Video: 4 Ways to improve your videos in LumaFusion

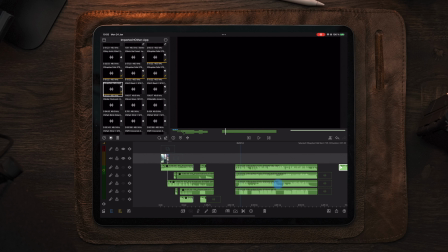And we're gonna go through all of that in this video as well. We're gonna put together a cinematic sequence, and I'm so excited to do that. It's been a long time since I've done that as well. So let's just listen to the track here. And if we listen to the first part of the track, we have these voices which I talked about.
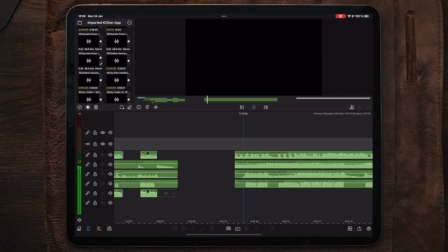And for this, I kind of wanted to start a little bit slower because this track is kind of on point from the beginning with the voices and everything.
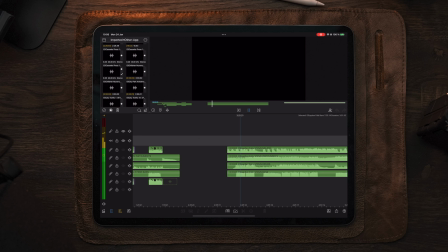So if we take a look at the waveform here, there is a dip here at the beginning.
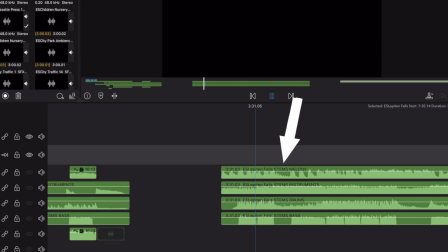So this is when the first part of the voices or the vocals are stopping. So this is a perfect spot for a cut to remove that first part.
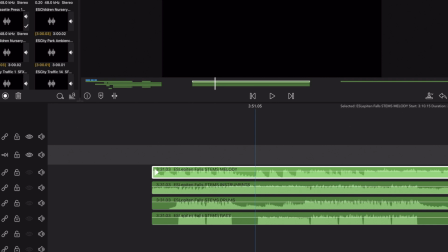Now, if we cut away the voice at the beginning here, we have a different vibe to the track.
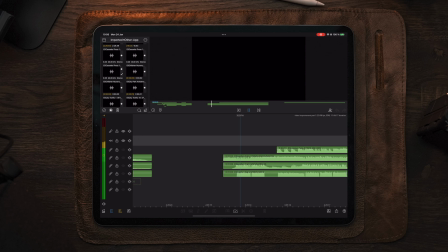And this is a really nice way to customize the audio, having the same track as many others, but you manipulate it and customize it and cut it and adjust it and trim it and so on.
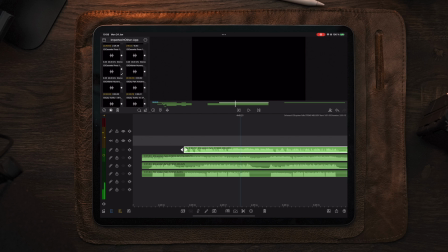So you have the same music as all others, but you will have a unique sound to it, which is really, really interesting if you think about it. So you can mix and trim this and do the different things in your own style. Now, remember the voice that I didn't want to have in my video, this voice right here.
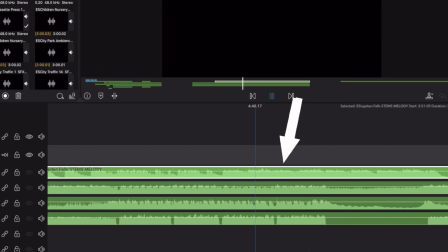So this is the one that we're going to remove. So we're going to go to the point, if we take a look at the beginning, right before it starts, we can also see that dip in the waveform. So this is where it starts. So that means we can cut away here at this part.
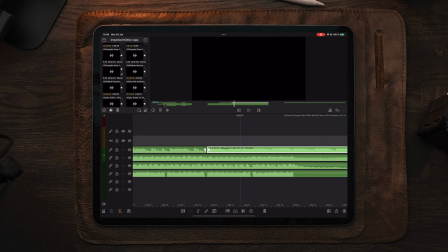So going to make a cut, and then we're going to go to the end and just listen to where is the next spot to cut the clip, so we can delete the middle portion, which contains the vocals, which I don't want to have in this track.
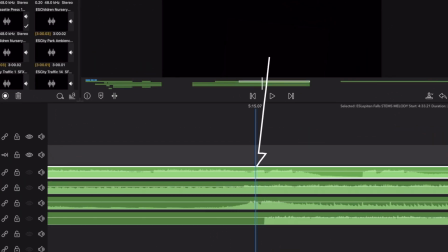So if we cut it here and then delete that, what will that sound like?
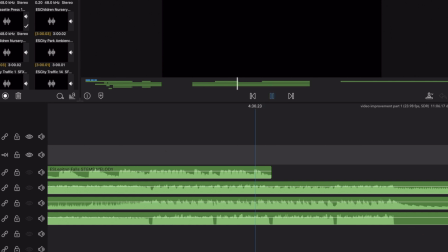Perfect. So, okay. So now we basically removed the part of the audio that I don't want to use.
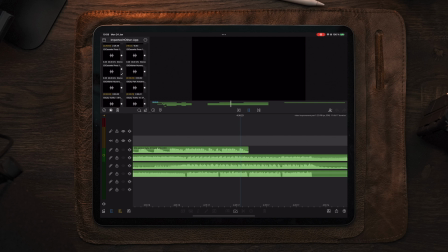If we take a listen here now, we have removed the voice and... It sounds so much better, if you ask me. It sounds so much better.
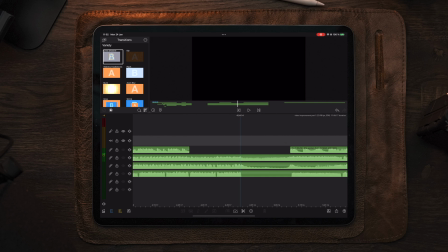So this is what we're gonna keep it as, and we can also, if we take a look here, we can see that we have so much sort of dead space in the middle here, and we can use this to trim down the track as well.
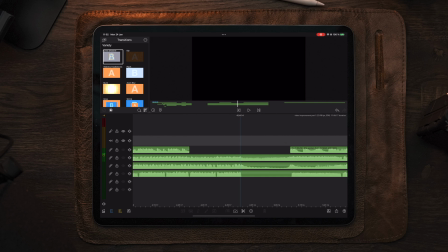So if we want it to be a few seconds shorter or a minute, depending on the track that you select, we can make a cut to the end here.
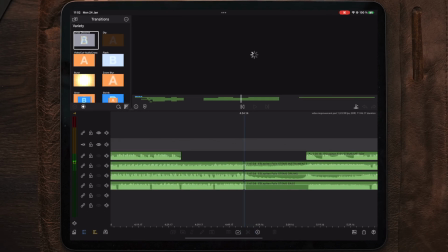And so we have it something like this, and then just drag it over to the next one.
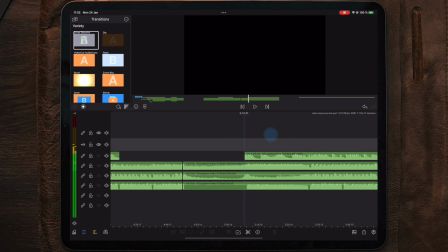Now there will most likely be some trimming that you need to do and cut away a few parts here and there to make this work. But once you have it at the exact spot, then it will sound really awesome. But you need to try to find those high notes or low notes in both parts,
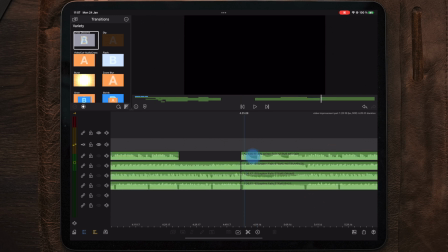the beginning and the end here, for those to blend in together a bit better. So once we have these blended together, it will sound like this.
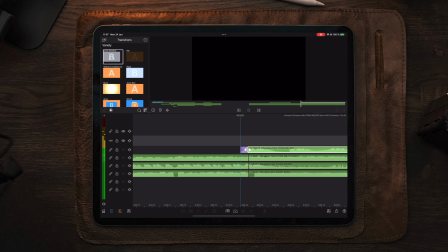Now we can extend the track on the top and throw on across the solve just to fade that in with the cut, so it sounds a little bit more seamless and it's harder to detect the cut. And once we've done that, our track is actually sounding pretty good.
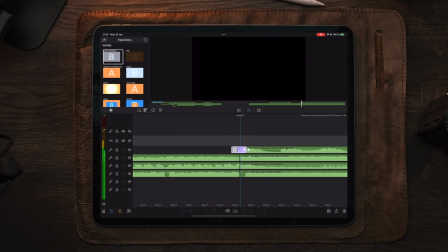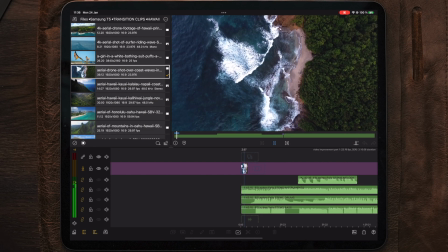Now let's move over to the next part here, which is the fun part, and that's going to be adding videos to the music.
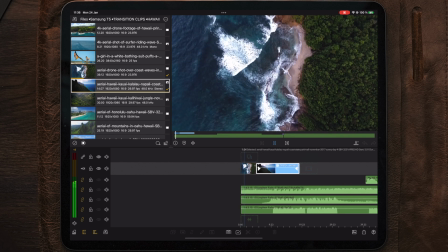So moving over to some clips here, we're just going to drag a bunch of clips over to the timeline and just play through here.